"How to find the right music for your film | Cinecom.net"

every song has a thing, something that touches you in a certain way. Sometimes emotional, other times it energizes you. Or it can disgust you, you want to put it off. It can make you feel uncomfortable or scared. Music is so powerful, it's therefore very important that you choose the right track for your film project. And that's why I want to share today in this video my workflow for finding the right track for my films.
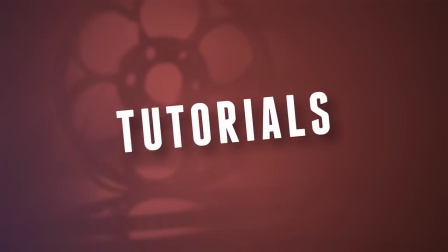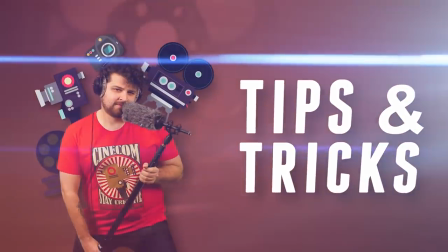Hey folks, Jordi here for Cinecom.net and welcome to the Creative Filmmaking Channel. I want to thank Premium Beat for sponsoring this episode. They provided us the music that we picked out from their library, and you can find a link to all the music that you'll hear in the description below.
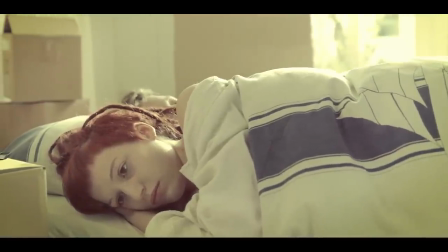0:53 Here's a scene of a young couple laying in bed. It's early in the morning and the girl looks very upset.
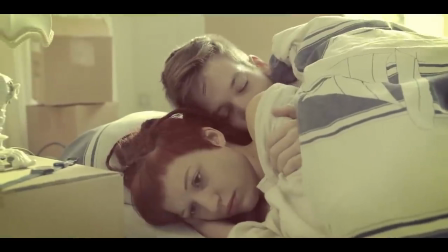1:00 However, the boy doesn't seem to realize that, so it's a very theatrical scene.
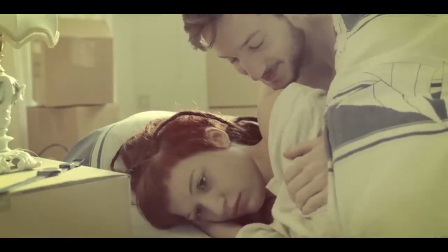1:05 Using the wrong music here can break that entire atmosphere. So we need to know what we're looking for. The first thing you always need to ask yourself is, who is telling the story? In this example, is that the girl or the boy? The girl is upset. That's a different music tone than the boy who's in love. So with just the music, we can define who's playing the main role in the scene.
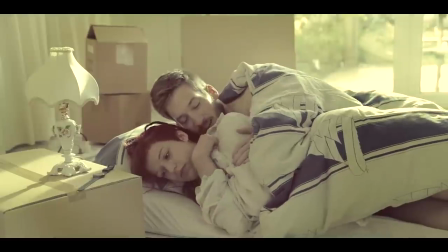1:27 Let's pick out the girl because she's also more prominent in the shot. So we want to look for music that is emotional, but definitely not positive.
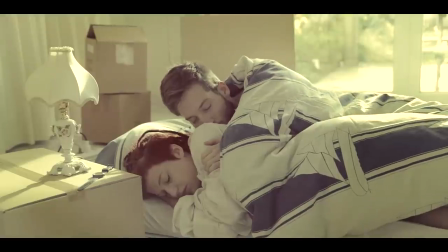1:36 So that is like the first starting jar. The next thing is look at how the scene evolves.
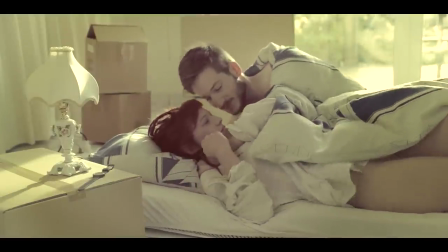1:42 In the beginning, the girl was just upset, but she's getting irritated more and more with the guy.
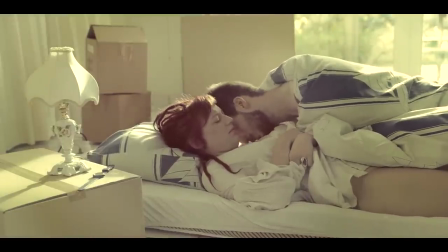1:48 And that's exactly what I want to look for in the music. That change from being upset to an increase of irritation.
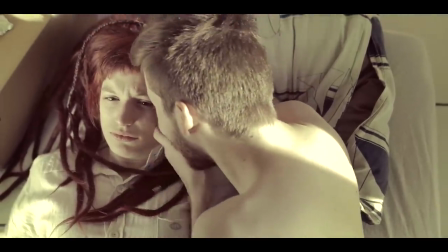1:55 So I'm using Premium Beat and I usually start by selecting a certain mood.
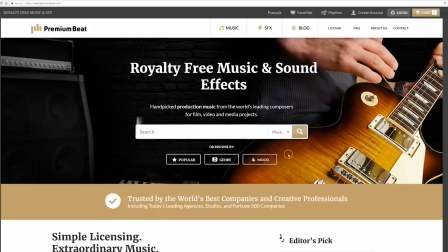1:59 And often there are multiple moods that describe your scene, so you definitely want to try out a few.
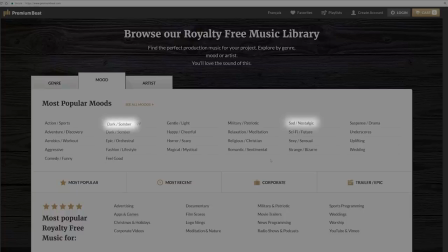2:05 For example, I could look into the dark somber or sad nostalgic and suspense drama.
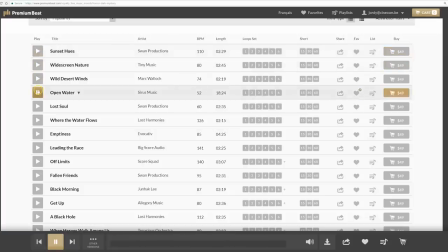2:10 And while going through the songs, I first of all look for the right atmosphere that describes my scene. And next I look for a new tone or instrument that will increase the irritation or suspension.
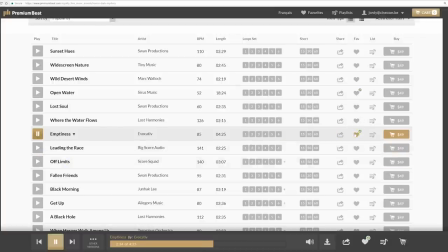2:22 Every time I find something that would fit, I put it in my favorites until I have a couple of songs, and then I pick out the one that stands out for me the most. Let's have a look at the scene with the song that I picked out and pay attention to where the music changes in the scene.
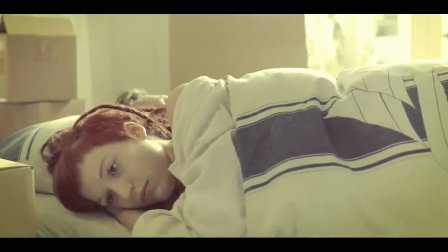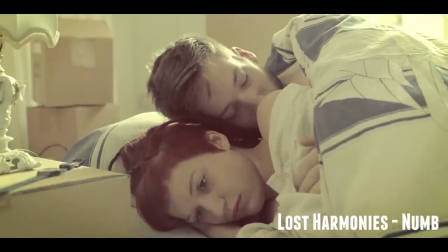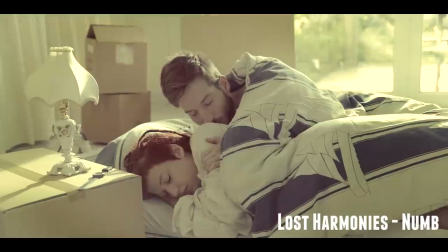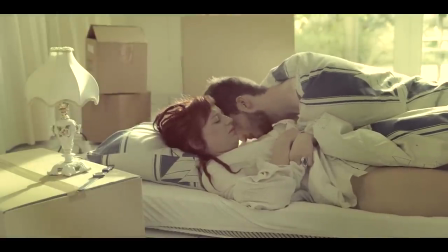The next example that we're going to put music on is a commercial that we've done for a BMW franchise.
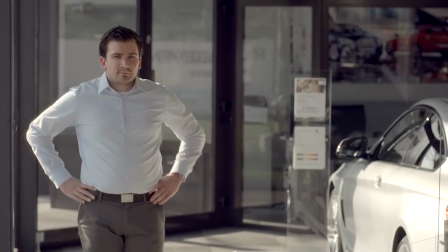3:39 The commercial is about a kid that drags his father into being less serious. The car experience has to be playful.
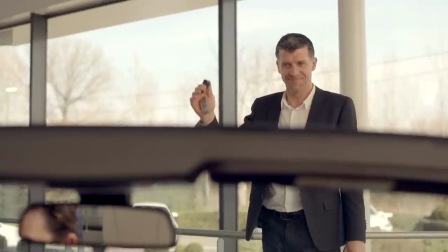3:45 A salesman notices that and offers them the keys for a test drive. We have two options here.
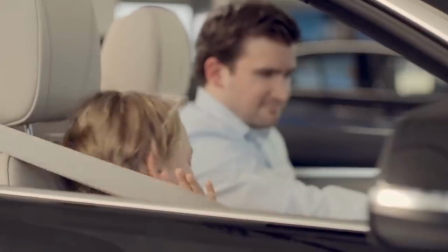3:52 We can tell the story through the boy or through his father. I like how the father's mood changes as he's being convinced, so I'm gonna go for him.
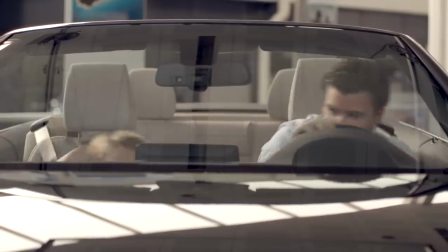4:00 The overall tone of the music is happy and positive vibes, but we do need several changes.